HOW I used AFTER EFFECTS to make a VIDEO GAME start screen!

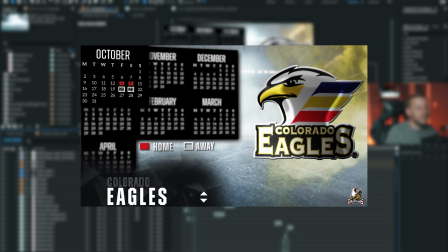742s
Who else do we have? We have them all. Well, we have all the teams we play. So this is my calendar that I created.
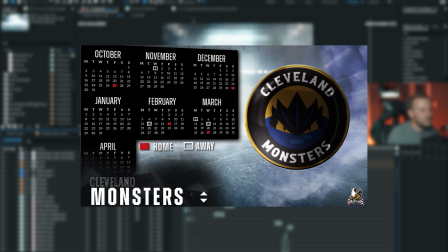751s
Team, home and away. So every time a team gets, so it siphons or rotates through the teams.
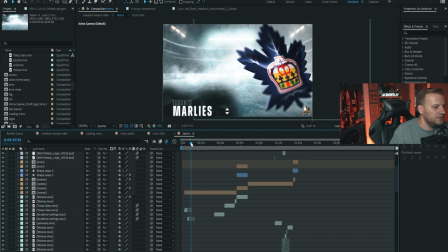759s
So you see here we have the Toronto Marlies, and it comes back to the Colorado Eagles, and they get selected.
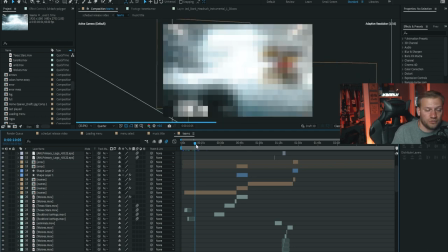767s
And then the menu shows up, or sorry, the menu, the calendar shows up, and then it highlights the games we play with them.
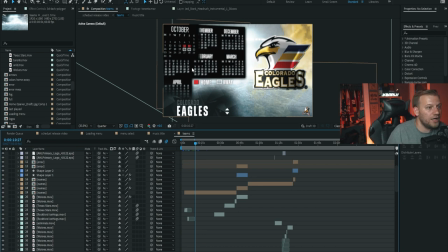775s
And then with some of the teams where we only play them, for example, with Colorado, we only play them 4 times, 2 times at home and then 2 times away. I made that month get bigger because you don't have to look at all 6 months, or
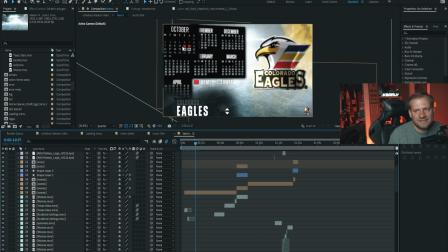791s
7 months, sorry, all 7 months on here when we only play them 4 times in October.
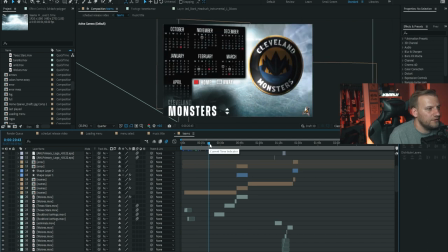797s
So I made that bigger. Next team, clicked over to the Cleveland Monsters, and you can see we play them multiple times, so I left it all small. You know, and then the smoke back here changed per what team I selected to that kind of like one of their primary colors.
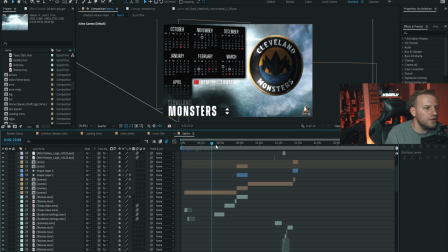812s
So for them, for the Eagles, it was yellow. For Cleveland, it's blue. Rockford, I believe I made it red, yep. And that smoke kind of just kind of sits there. It moves. And then these get selected.
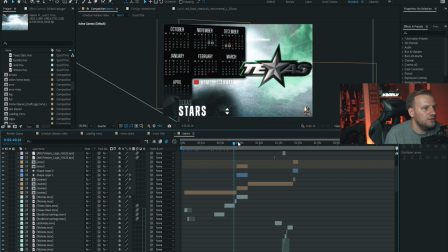824s
So I did that for every single team, Texas, that we play.
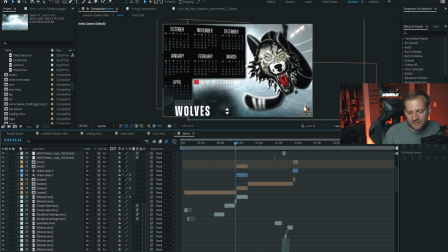830s
Chicago. Now, Chicago has a little Easter egg in it. It lags out because there's kind of like this running rivalry with Chicago and Grand Rapids.
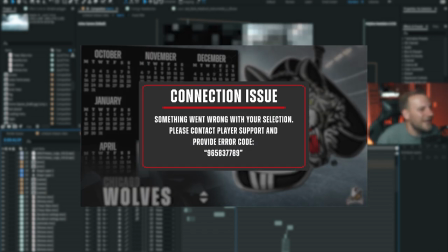839s
So I make it lag out the first time you try to select them in this little like contact or connection issue.
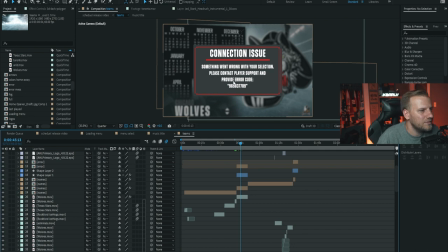848s
Please contact player support and provide error code. And now this error code is an Easter egg, and I did see some people online figuring out like, what is this error code? I'm not gonna say what it is, but if you wanna figure it out, go right ahead. But this is an Easter egg. There is something there. So, you know, figure that out if you'd like.
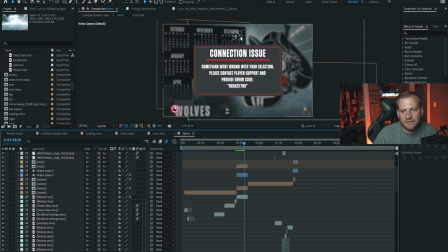868s
And then the little disconnection that you see, you know, when you're playing online or something and you lose connection to the internet, this little unplug thing kind of flashes up. Loading menu down here, or loading icon. And then it goes over to a new team.
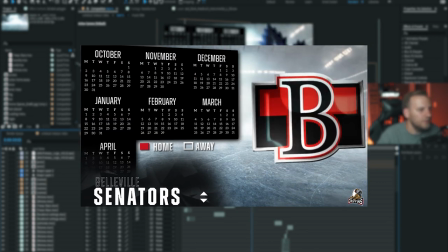883s
You know, new song pops in. You know, the Marlies gets played, Senators, the Moose,
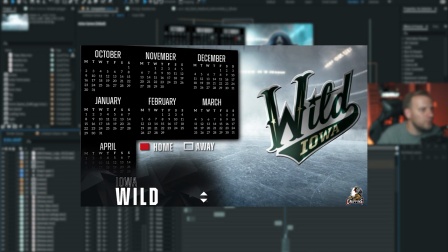893s
Iowa Wild, Milwaukee Admirals. Chicago comes up again and it lags.
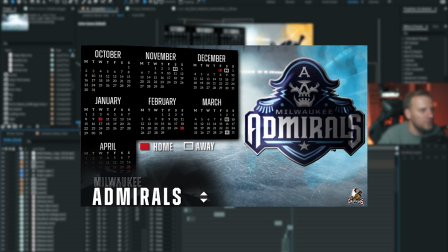900s
It just kind of twitches a little bit, but you still see the schedule. Team connection issue comes up, you know, please restart, same error code.
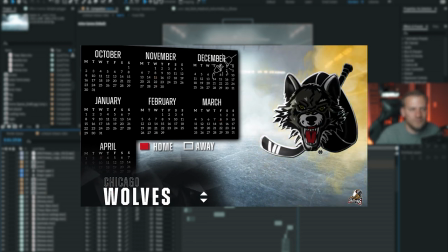909s
And then that's how I ended it. Was just on that, please restart the game, and it ends.
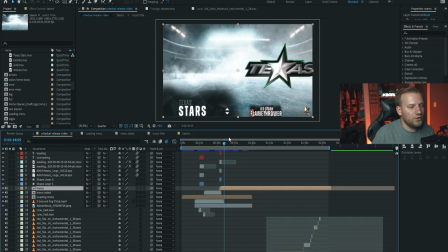914s
And that's it for that. All these logos, because they're like 3D and have like a glare on them, were just like the Griffins logo at the beginning, is its own project that it created, brought in each logo.
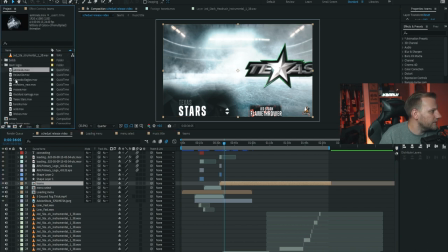928s
So then when I can go up here to like my team logos, if I just click on one, like let's see, the Admirals, for example, will that run?
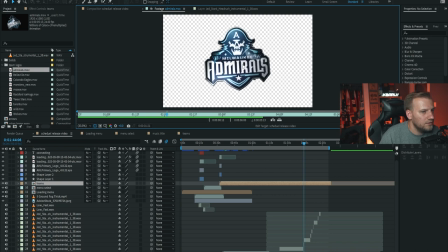937s
Yeah, see, it's a whole thing. And it does that for every single team that we play.
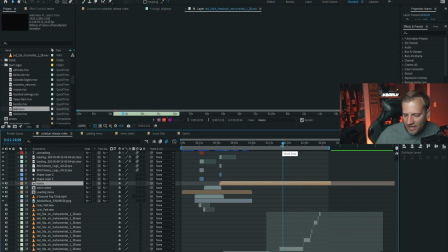951s
You know, so I made one for everybody. This is already getting kind of long. I just really wanted to do a quick breakdown. I know that's probably a lot of information. Real quick, if anyone has any questions, wants to see how I did certain things.
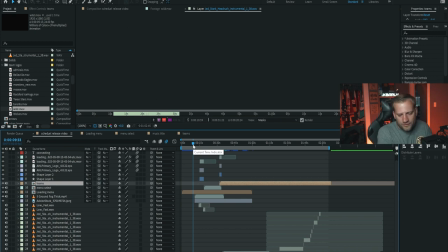966s
I mean, like I said at the beginning, for those of you who know After Effects, you can realize that like, it's just, it was more time consuming than it was like quote unquote hard, but there was a lot, you know, there's a lot in there. Like this is my main comp, my loading menu comp,
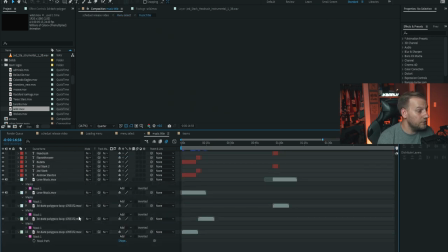984s
my menu select comp, music comp, team comp, which is the big one.